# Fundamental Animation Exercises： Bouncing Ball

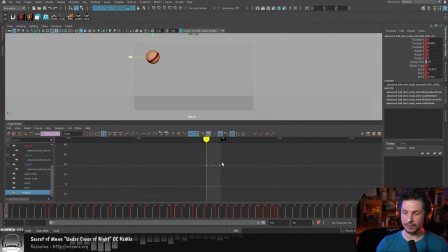And you'll notice that it gives this nice twist to the ball so that the stripe isn't just perfectly straight, but has that nice three-dimensionality to it. And as it spins, it just looks cooler. And then on top of that, I could just add in a little bit of extra rotation in here.
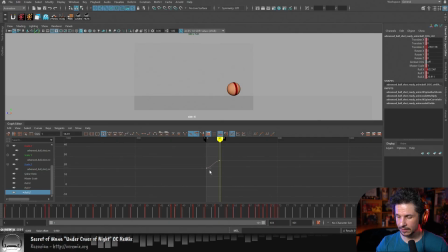Just a little. Something like that. So that as it comes to a stop, it also has like a little bit of spin in there. It's not going to be much, but what we're going to do is we're going to feel that.
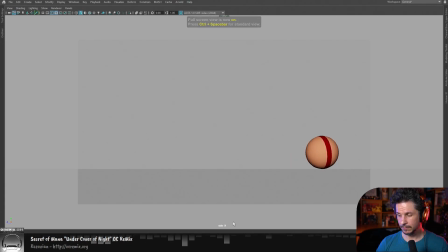So if we look at this now, there's our ball animation. Done. There we go. Second week of assignments complete. So, just trying to think here if there's anything I'm missing. I think that's pretty much it.
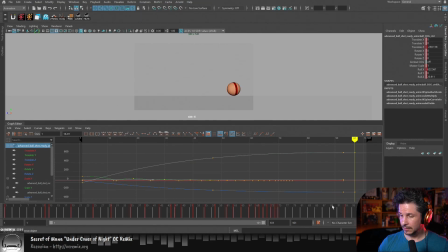So that's a bouncing ball. So let me, I'm being very nitpicky here. I felt like there was a little bit of a hitch in the translation and rotation. I'm just going to come in here. Yeah, there it is. So I could feel that hitch where it just kind of locked off.
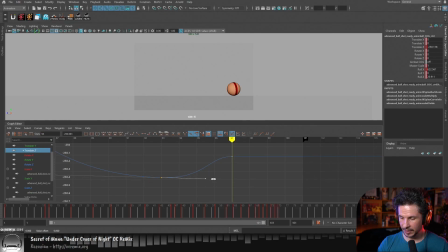I need to ease this a little bit more right there. And again, that's just knowing what your curves are doing. It was going very fast and very slow too quickly, one next to the other.
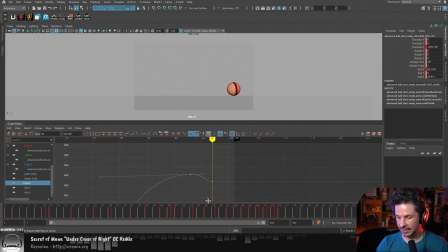So by taking this, so you can see it's going slow, fast, slow. By shrinking this here, I'm just tapering this and making it a smoother transition right there. There we go. So let's save this.
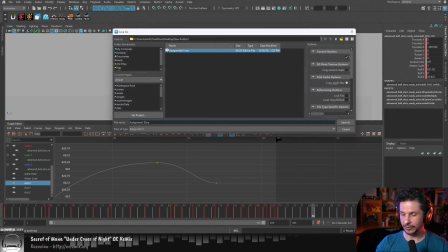Assignment 2. Complete. There we go.
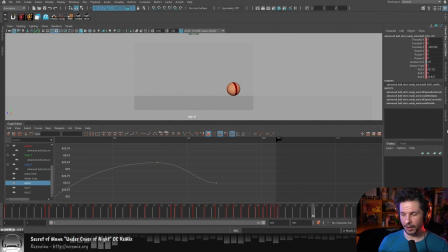when a ball bounces, something of a good polish note to look for in your shot is
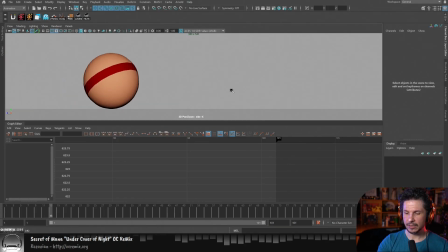when a ball hits the ground, you're going to have a transfer of energy and momentum. And you can see it, I'm kind of missing it right here,
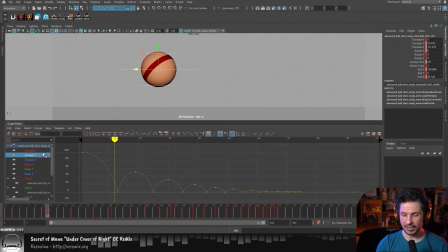where the frame before the contact should typically be a little bit higher than the frame after. So if we look at the height here, and then the height there, it's ever so slightly higher. So whew, I got it right. Ideally, I would want to push that a little bit more.
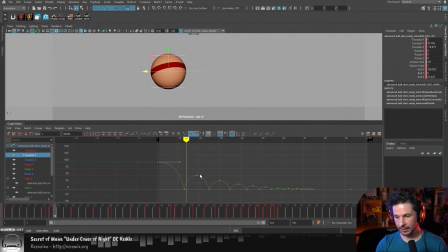But exaggerate that right there. There we go. So higher and then lower. So the ball is higher, contacts, bounces up, it's a little lower. The reason for this physically is because as the ball falls, it gains momentum.
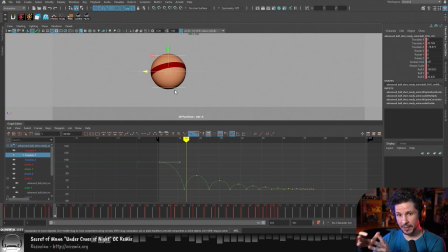As it hits the ground, some of that energy is dissipated into the ground, and whatever is left causes the ball to bounce, and then it goes a little bit lower than it came in because it has less energy.
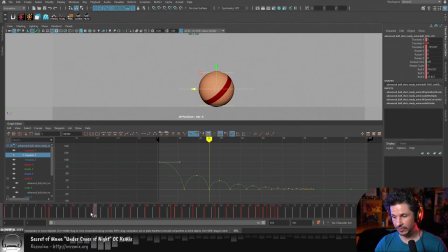So this is something that you want to double check on all of your bounces right here. So right through there is good. Right through there is good. So there we go. So that's a good thing to check. But to answer your question,
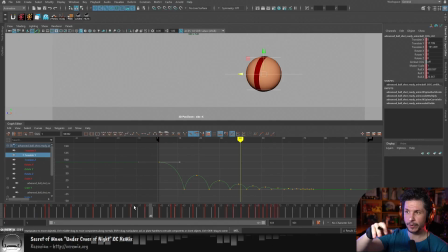in the Anime Survival Guide, they have it in the reverse, where it's lower on the way in and then higher on the way out. That is simply stylistic choice. So what I'm animating here is physical correctness, because I want to show that I understand how things move in real life.
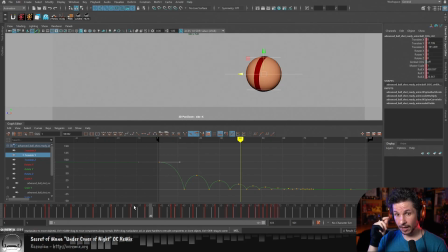But it doesn't mean we can't break that consciously and with thought behind it. And we're going to see that happen when we go into one of the later assignments here. So by reversing it, what it does is it gives more energy as it pops out.
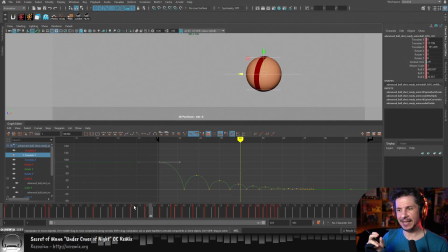It gives more of a snap and makes the animation just feel a little bit more energetic, versus when it loses energy at each time, it just gets more tired and tired and tired. It's like less and less and less, versus hitting and boom, hitting boom, and you get a nice bounce in there.